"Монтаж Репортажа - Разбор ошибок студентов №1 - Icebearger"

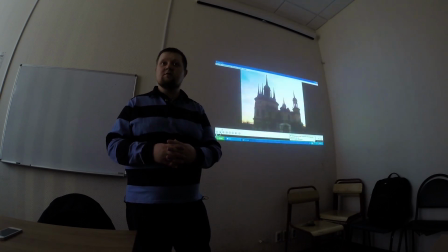33:22 Нет, это не прикольно. А почему вы так думаете? Нет. Не знаю. Для начала это бы что создало?
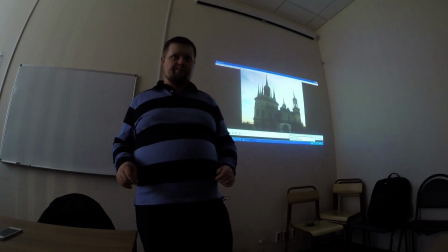33:28 Ощущение, что сейчас идет служба и вы стоите рядом. А где она находится? Вечерняя служба в церкви. Это можно сделать.
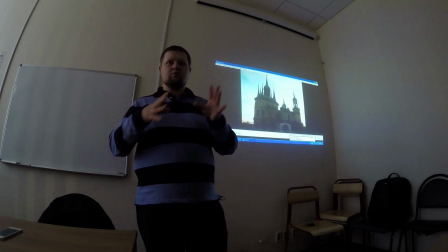33:39 В церкви же не постоянно идут службы, правильно? Там же есть определенные часы, в которые идет служба.
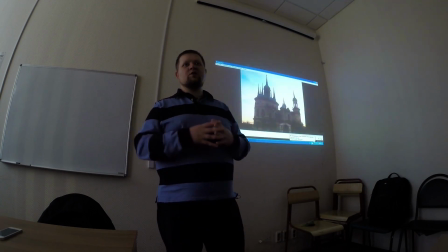33:45 Но вы же не всегда можете приехать. А почему бы не подложить фоном тихонечко? И это создаст сразу впечатление определенное. Либо наоборот, что все тут мрачно, даже колючая проволока намотана почему-то.
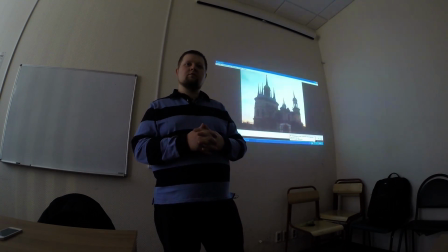34:04 Так, а вы говорите, служба проходит, а как тогда? Нет, там, где проволока, колючая проволока.
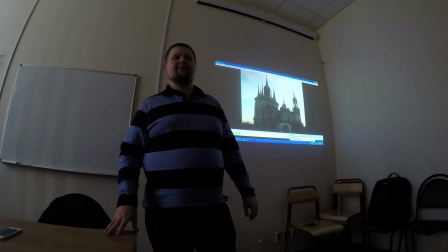34:09 Да, она не на самой церкви, она на усадьбе. То есть церковь стоит рядом с усадьбой. Понятно.
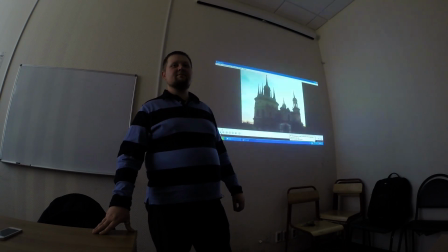34:15 Да, и мы туда зашли в качестве, как будто мы пришли кому-то из диспансера. А в усадьбе там как раз диспансер?
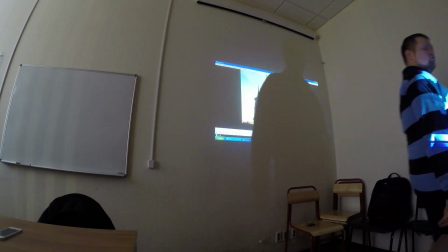34:24 Да. Понятно. Интересно, почему колючей проволокой? Причем так как-то она странно натянута.
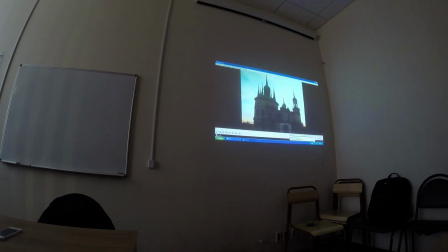34:30 Ну, вот так вот. Этот вопрос для журналиста должен быть в первую очередь интересный. Да. Почему? Почему вот так? Ну ладно. Я не
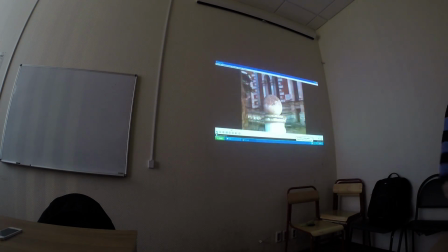34:46 знаю. Видите, как будто все растаяло, провалилось. Тут уже усадьба пошла, да? Да.
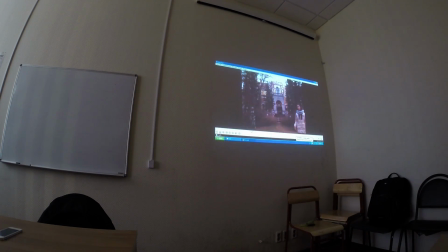34:59 Татаринском районе.
Я вот так часто моргаю, вообще, я просто когда я смотрю. А тут не видно, как вы моргаете.
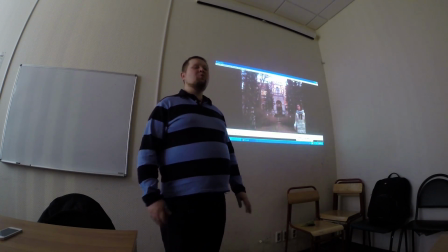35:07 Не бойтесь вставать, не бойтесь вставать в кадр, не надо себя прятать в уголочек.
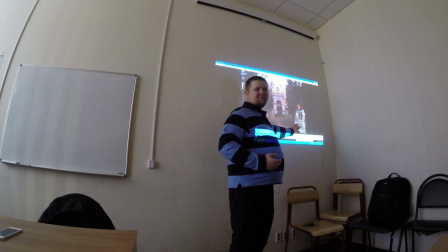35:13 Ну, может, оператор просто не знал, как вас лучше снять. А, ну он просто хотел, чтобы видно было это здание, он же не мог меня...
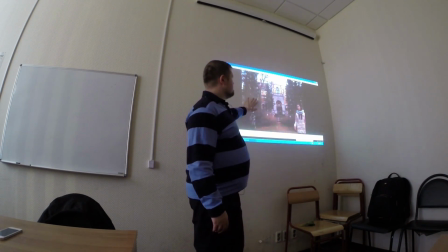35:19 Мог. Лицо вот так вот... Вот смотрите, вот что здесь? Здесь деревья, и здесь деревья.
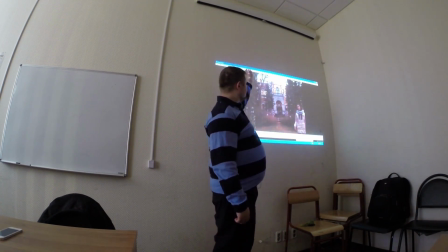35:25 Вы вполне могли встать вот здесь, ближе к камере могли встать спокойно. Вот это все закрыть, и вот у вас видно все.
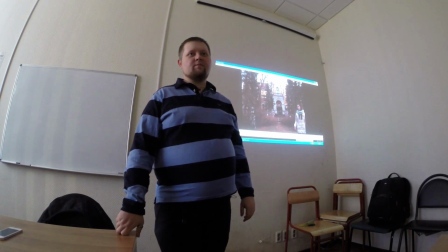35:34 Это горизонтальная съемка. Там все горизонтальная съемка. Очень хорошо. Так и надо сделать, так надо снимать.
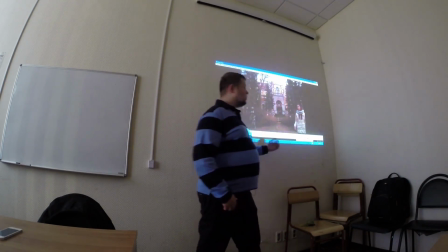35:39 То есть не бойтесь, не прячьтесь. И более динамично не бойтесь повернуться и пойти.
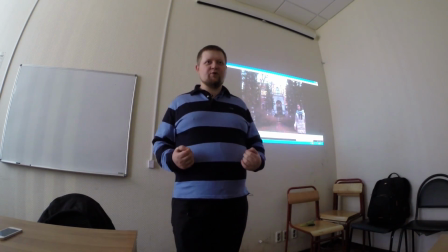35:45 Вы записываете стендап, вы ведете за собой. Я не побоялась, я пошла.
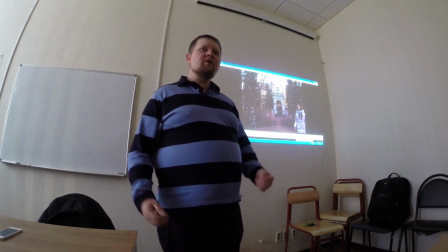35:51 Но очень подождали. Скромно. Очень скромно, да. Нужно было... здесь, в принципе, нужно было тогда еще один план поставить.
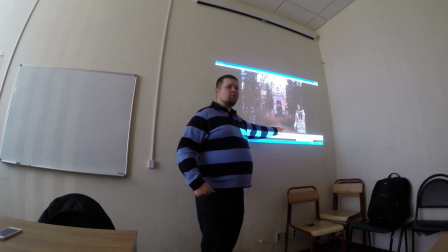36:00 Вы повернулись, пошли. И можно было показать еще один план, как вы идете, например, по листве.
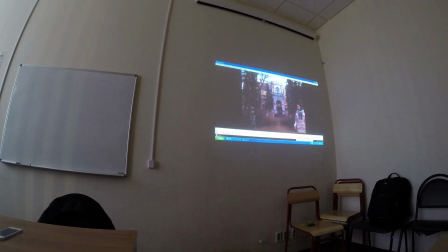36:06 Ну, к примеру. Это, конечно, уже не репортаж, так как нужен закадровый текст в данном случае.
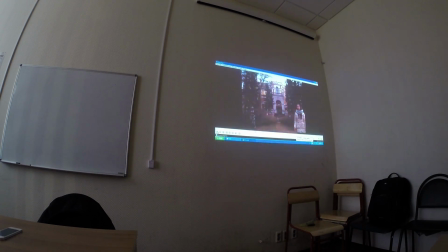36:12 Сзади меня вы видите усадьбу, которая была построена во второй половине 17 века губернатором Москвы Исмаилом. Давайте пройдем и посмотрим на нее поближе.
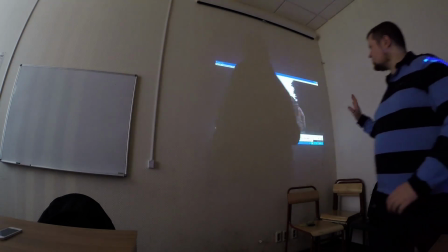36:28 Вот здесь переход. Ракурс, сейчас мы о нем тоже чуть-чуть поговорим.
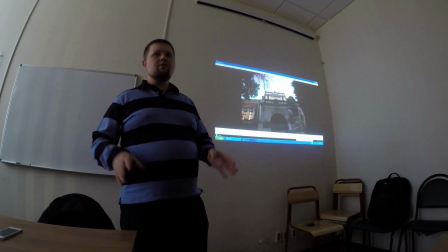36:32 Переход, вот этот эффект, он здесь спрятал то, что не смонтировалось никак бы у вас.
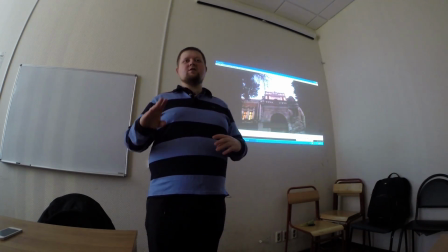36:37 Так как вы идете и вдруг стоите, ракурс снизу и опять усадьба.
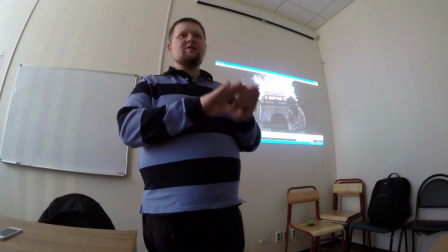36:42 Два плана, они бы не склеились. Вы бы это заметили, если бы не было этого эффекта, так как он спрятал это все.
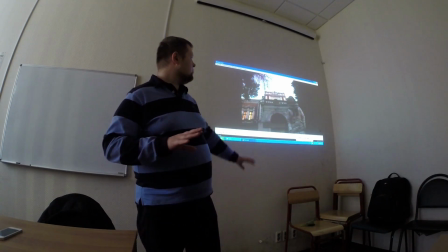36:48 То есть надо было вот как раз планчик какое-то укрупнение поставить. Либо укрупнение усадьбы, там окно, да, горящее, либо какую-то...
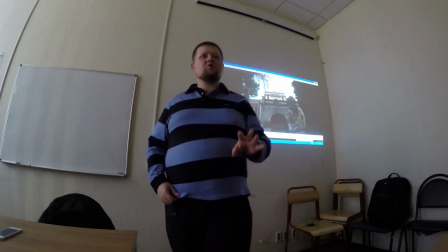36:56 То есть и тогда бы перешли к следующему стендапу.
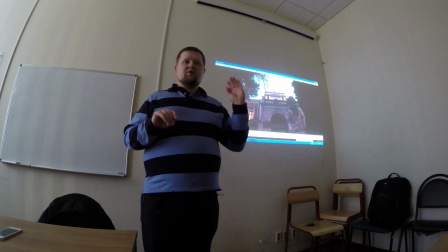36:59 Но образовалась бы в результате между двумя планами, вашим стендапом, как вы повернулись, довольно большая пустота.
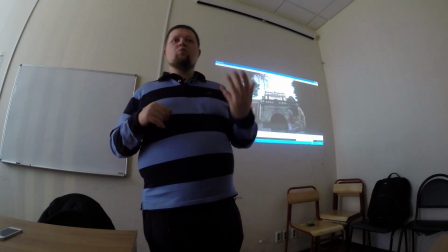37:06 Там ничего бы не было. Надо было тогда за кадр какой-то поставить. Либо вот музыка, если у нас такой культурно-просветительский репортаж.
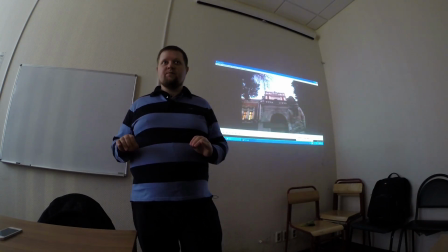37:15 Такие тоже есть, так что не бойтесь. Это не значит, что в каждом репортаже нужен музыку.
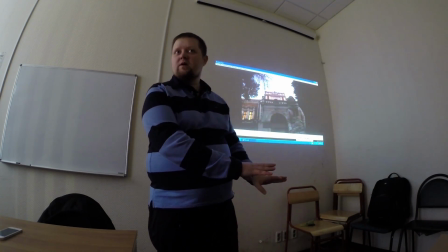37:20 Вы понимаете, что у нас есть репортажи из театров, где уместна музыка и всевозможные песни чуть ли не, да?
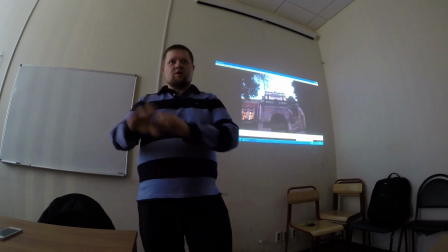37:27 С концертов.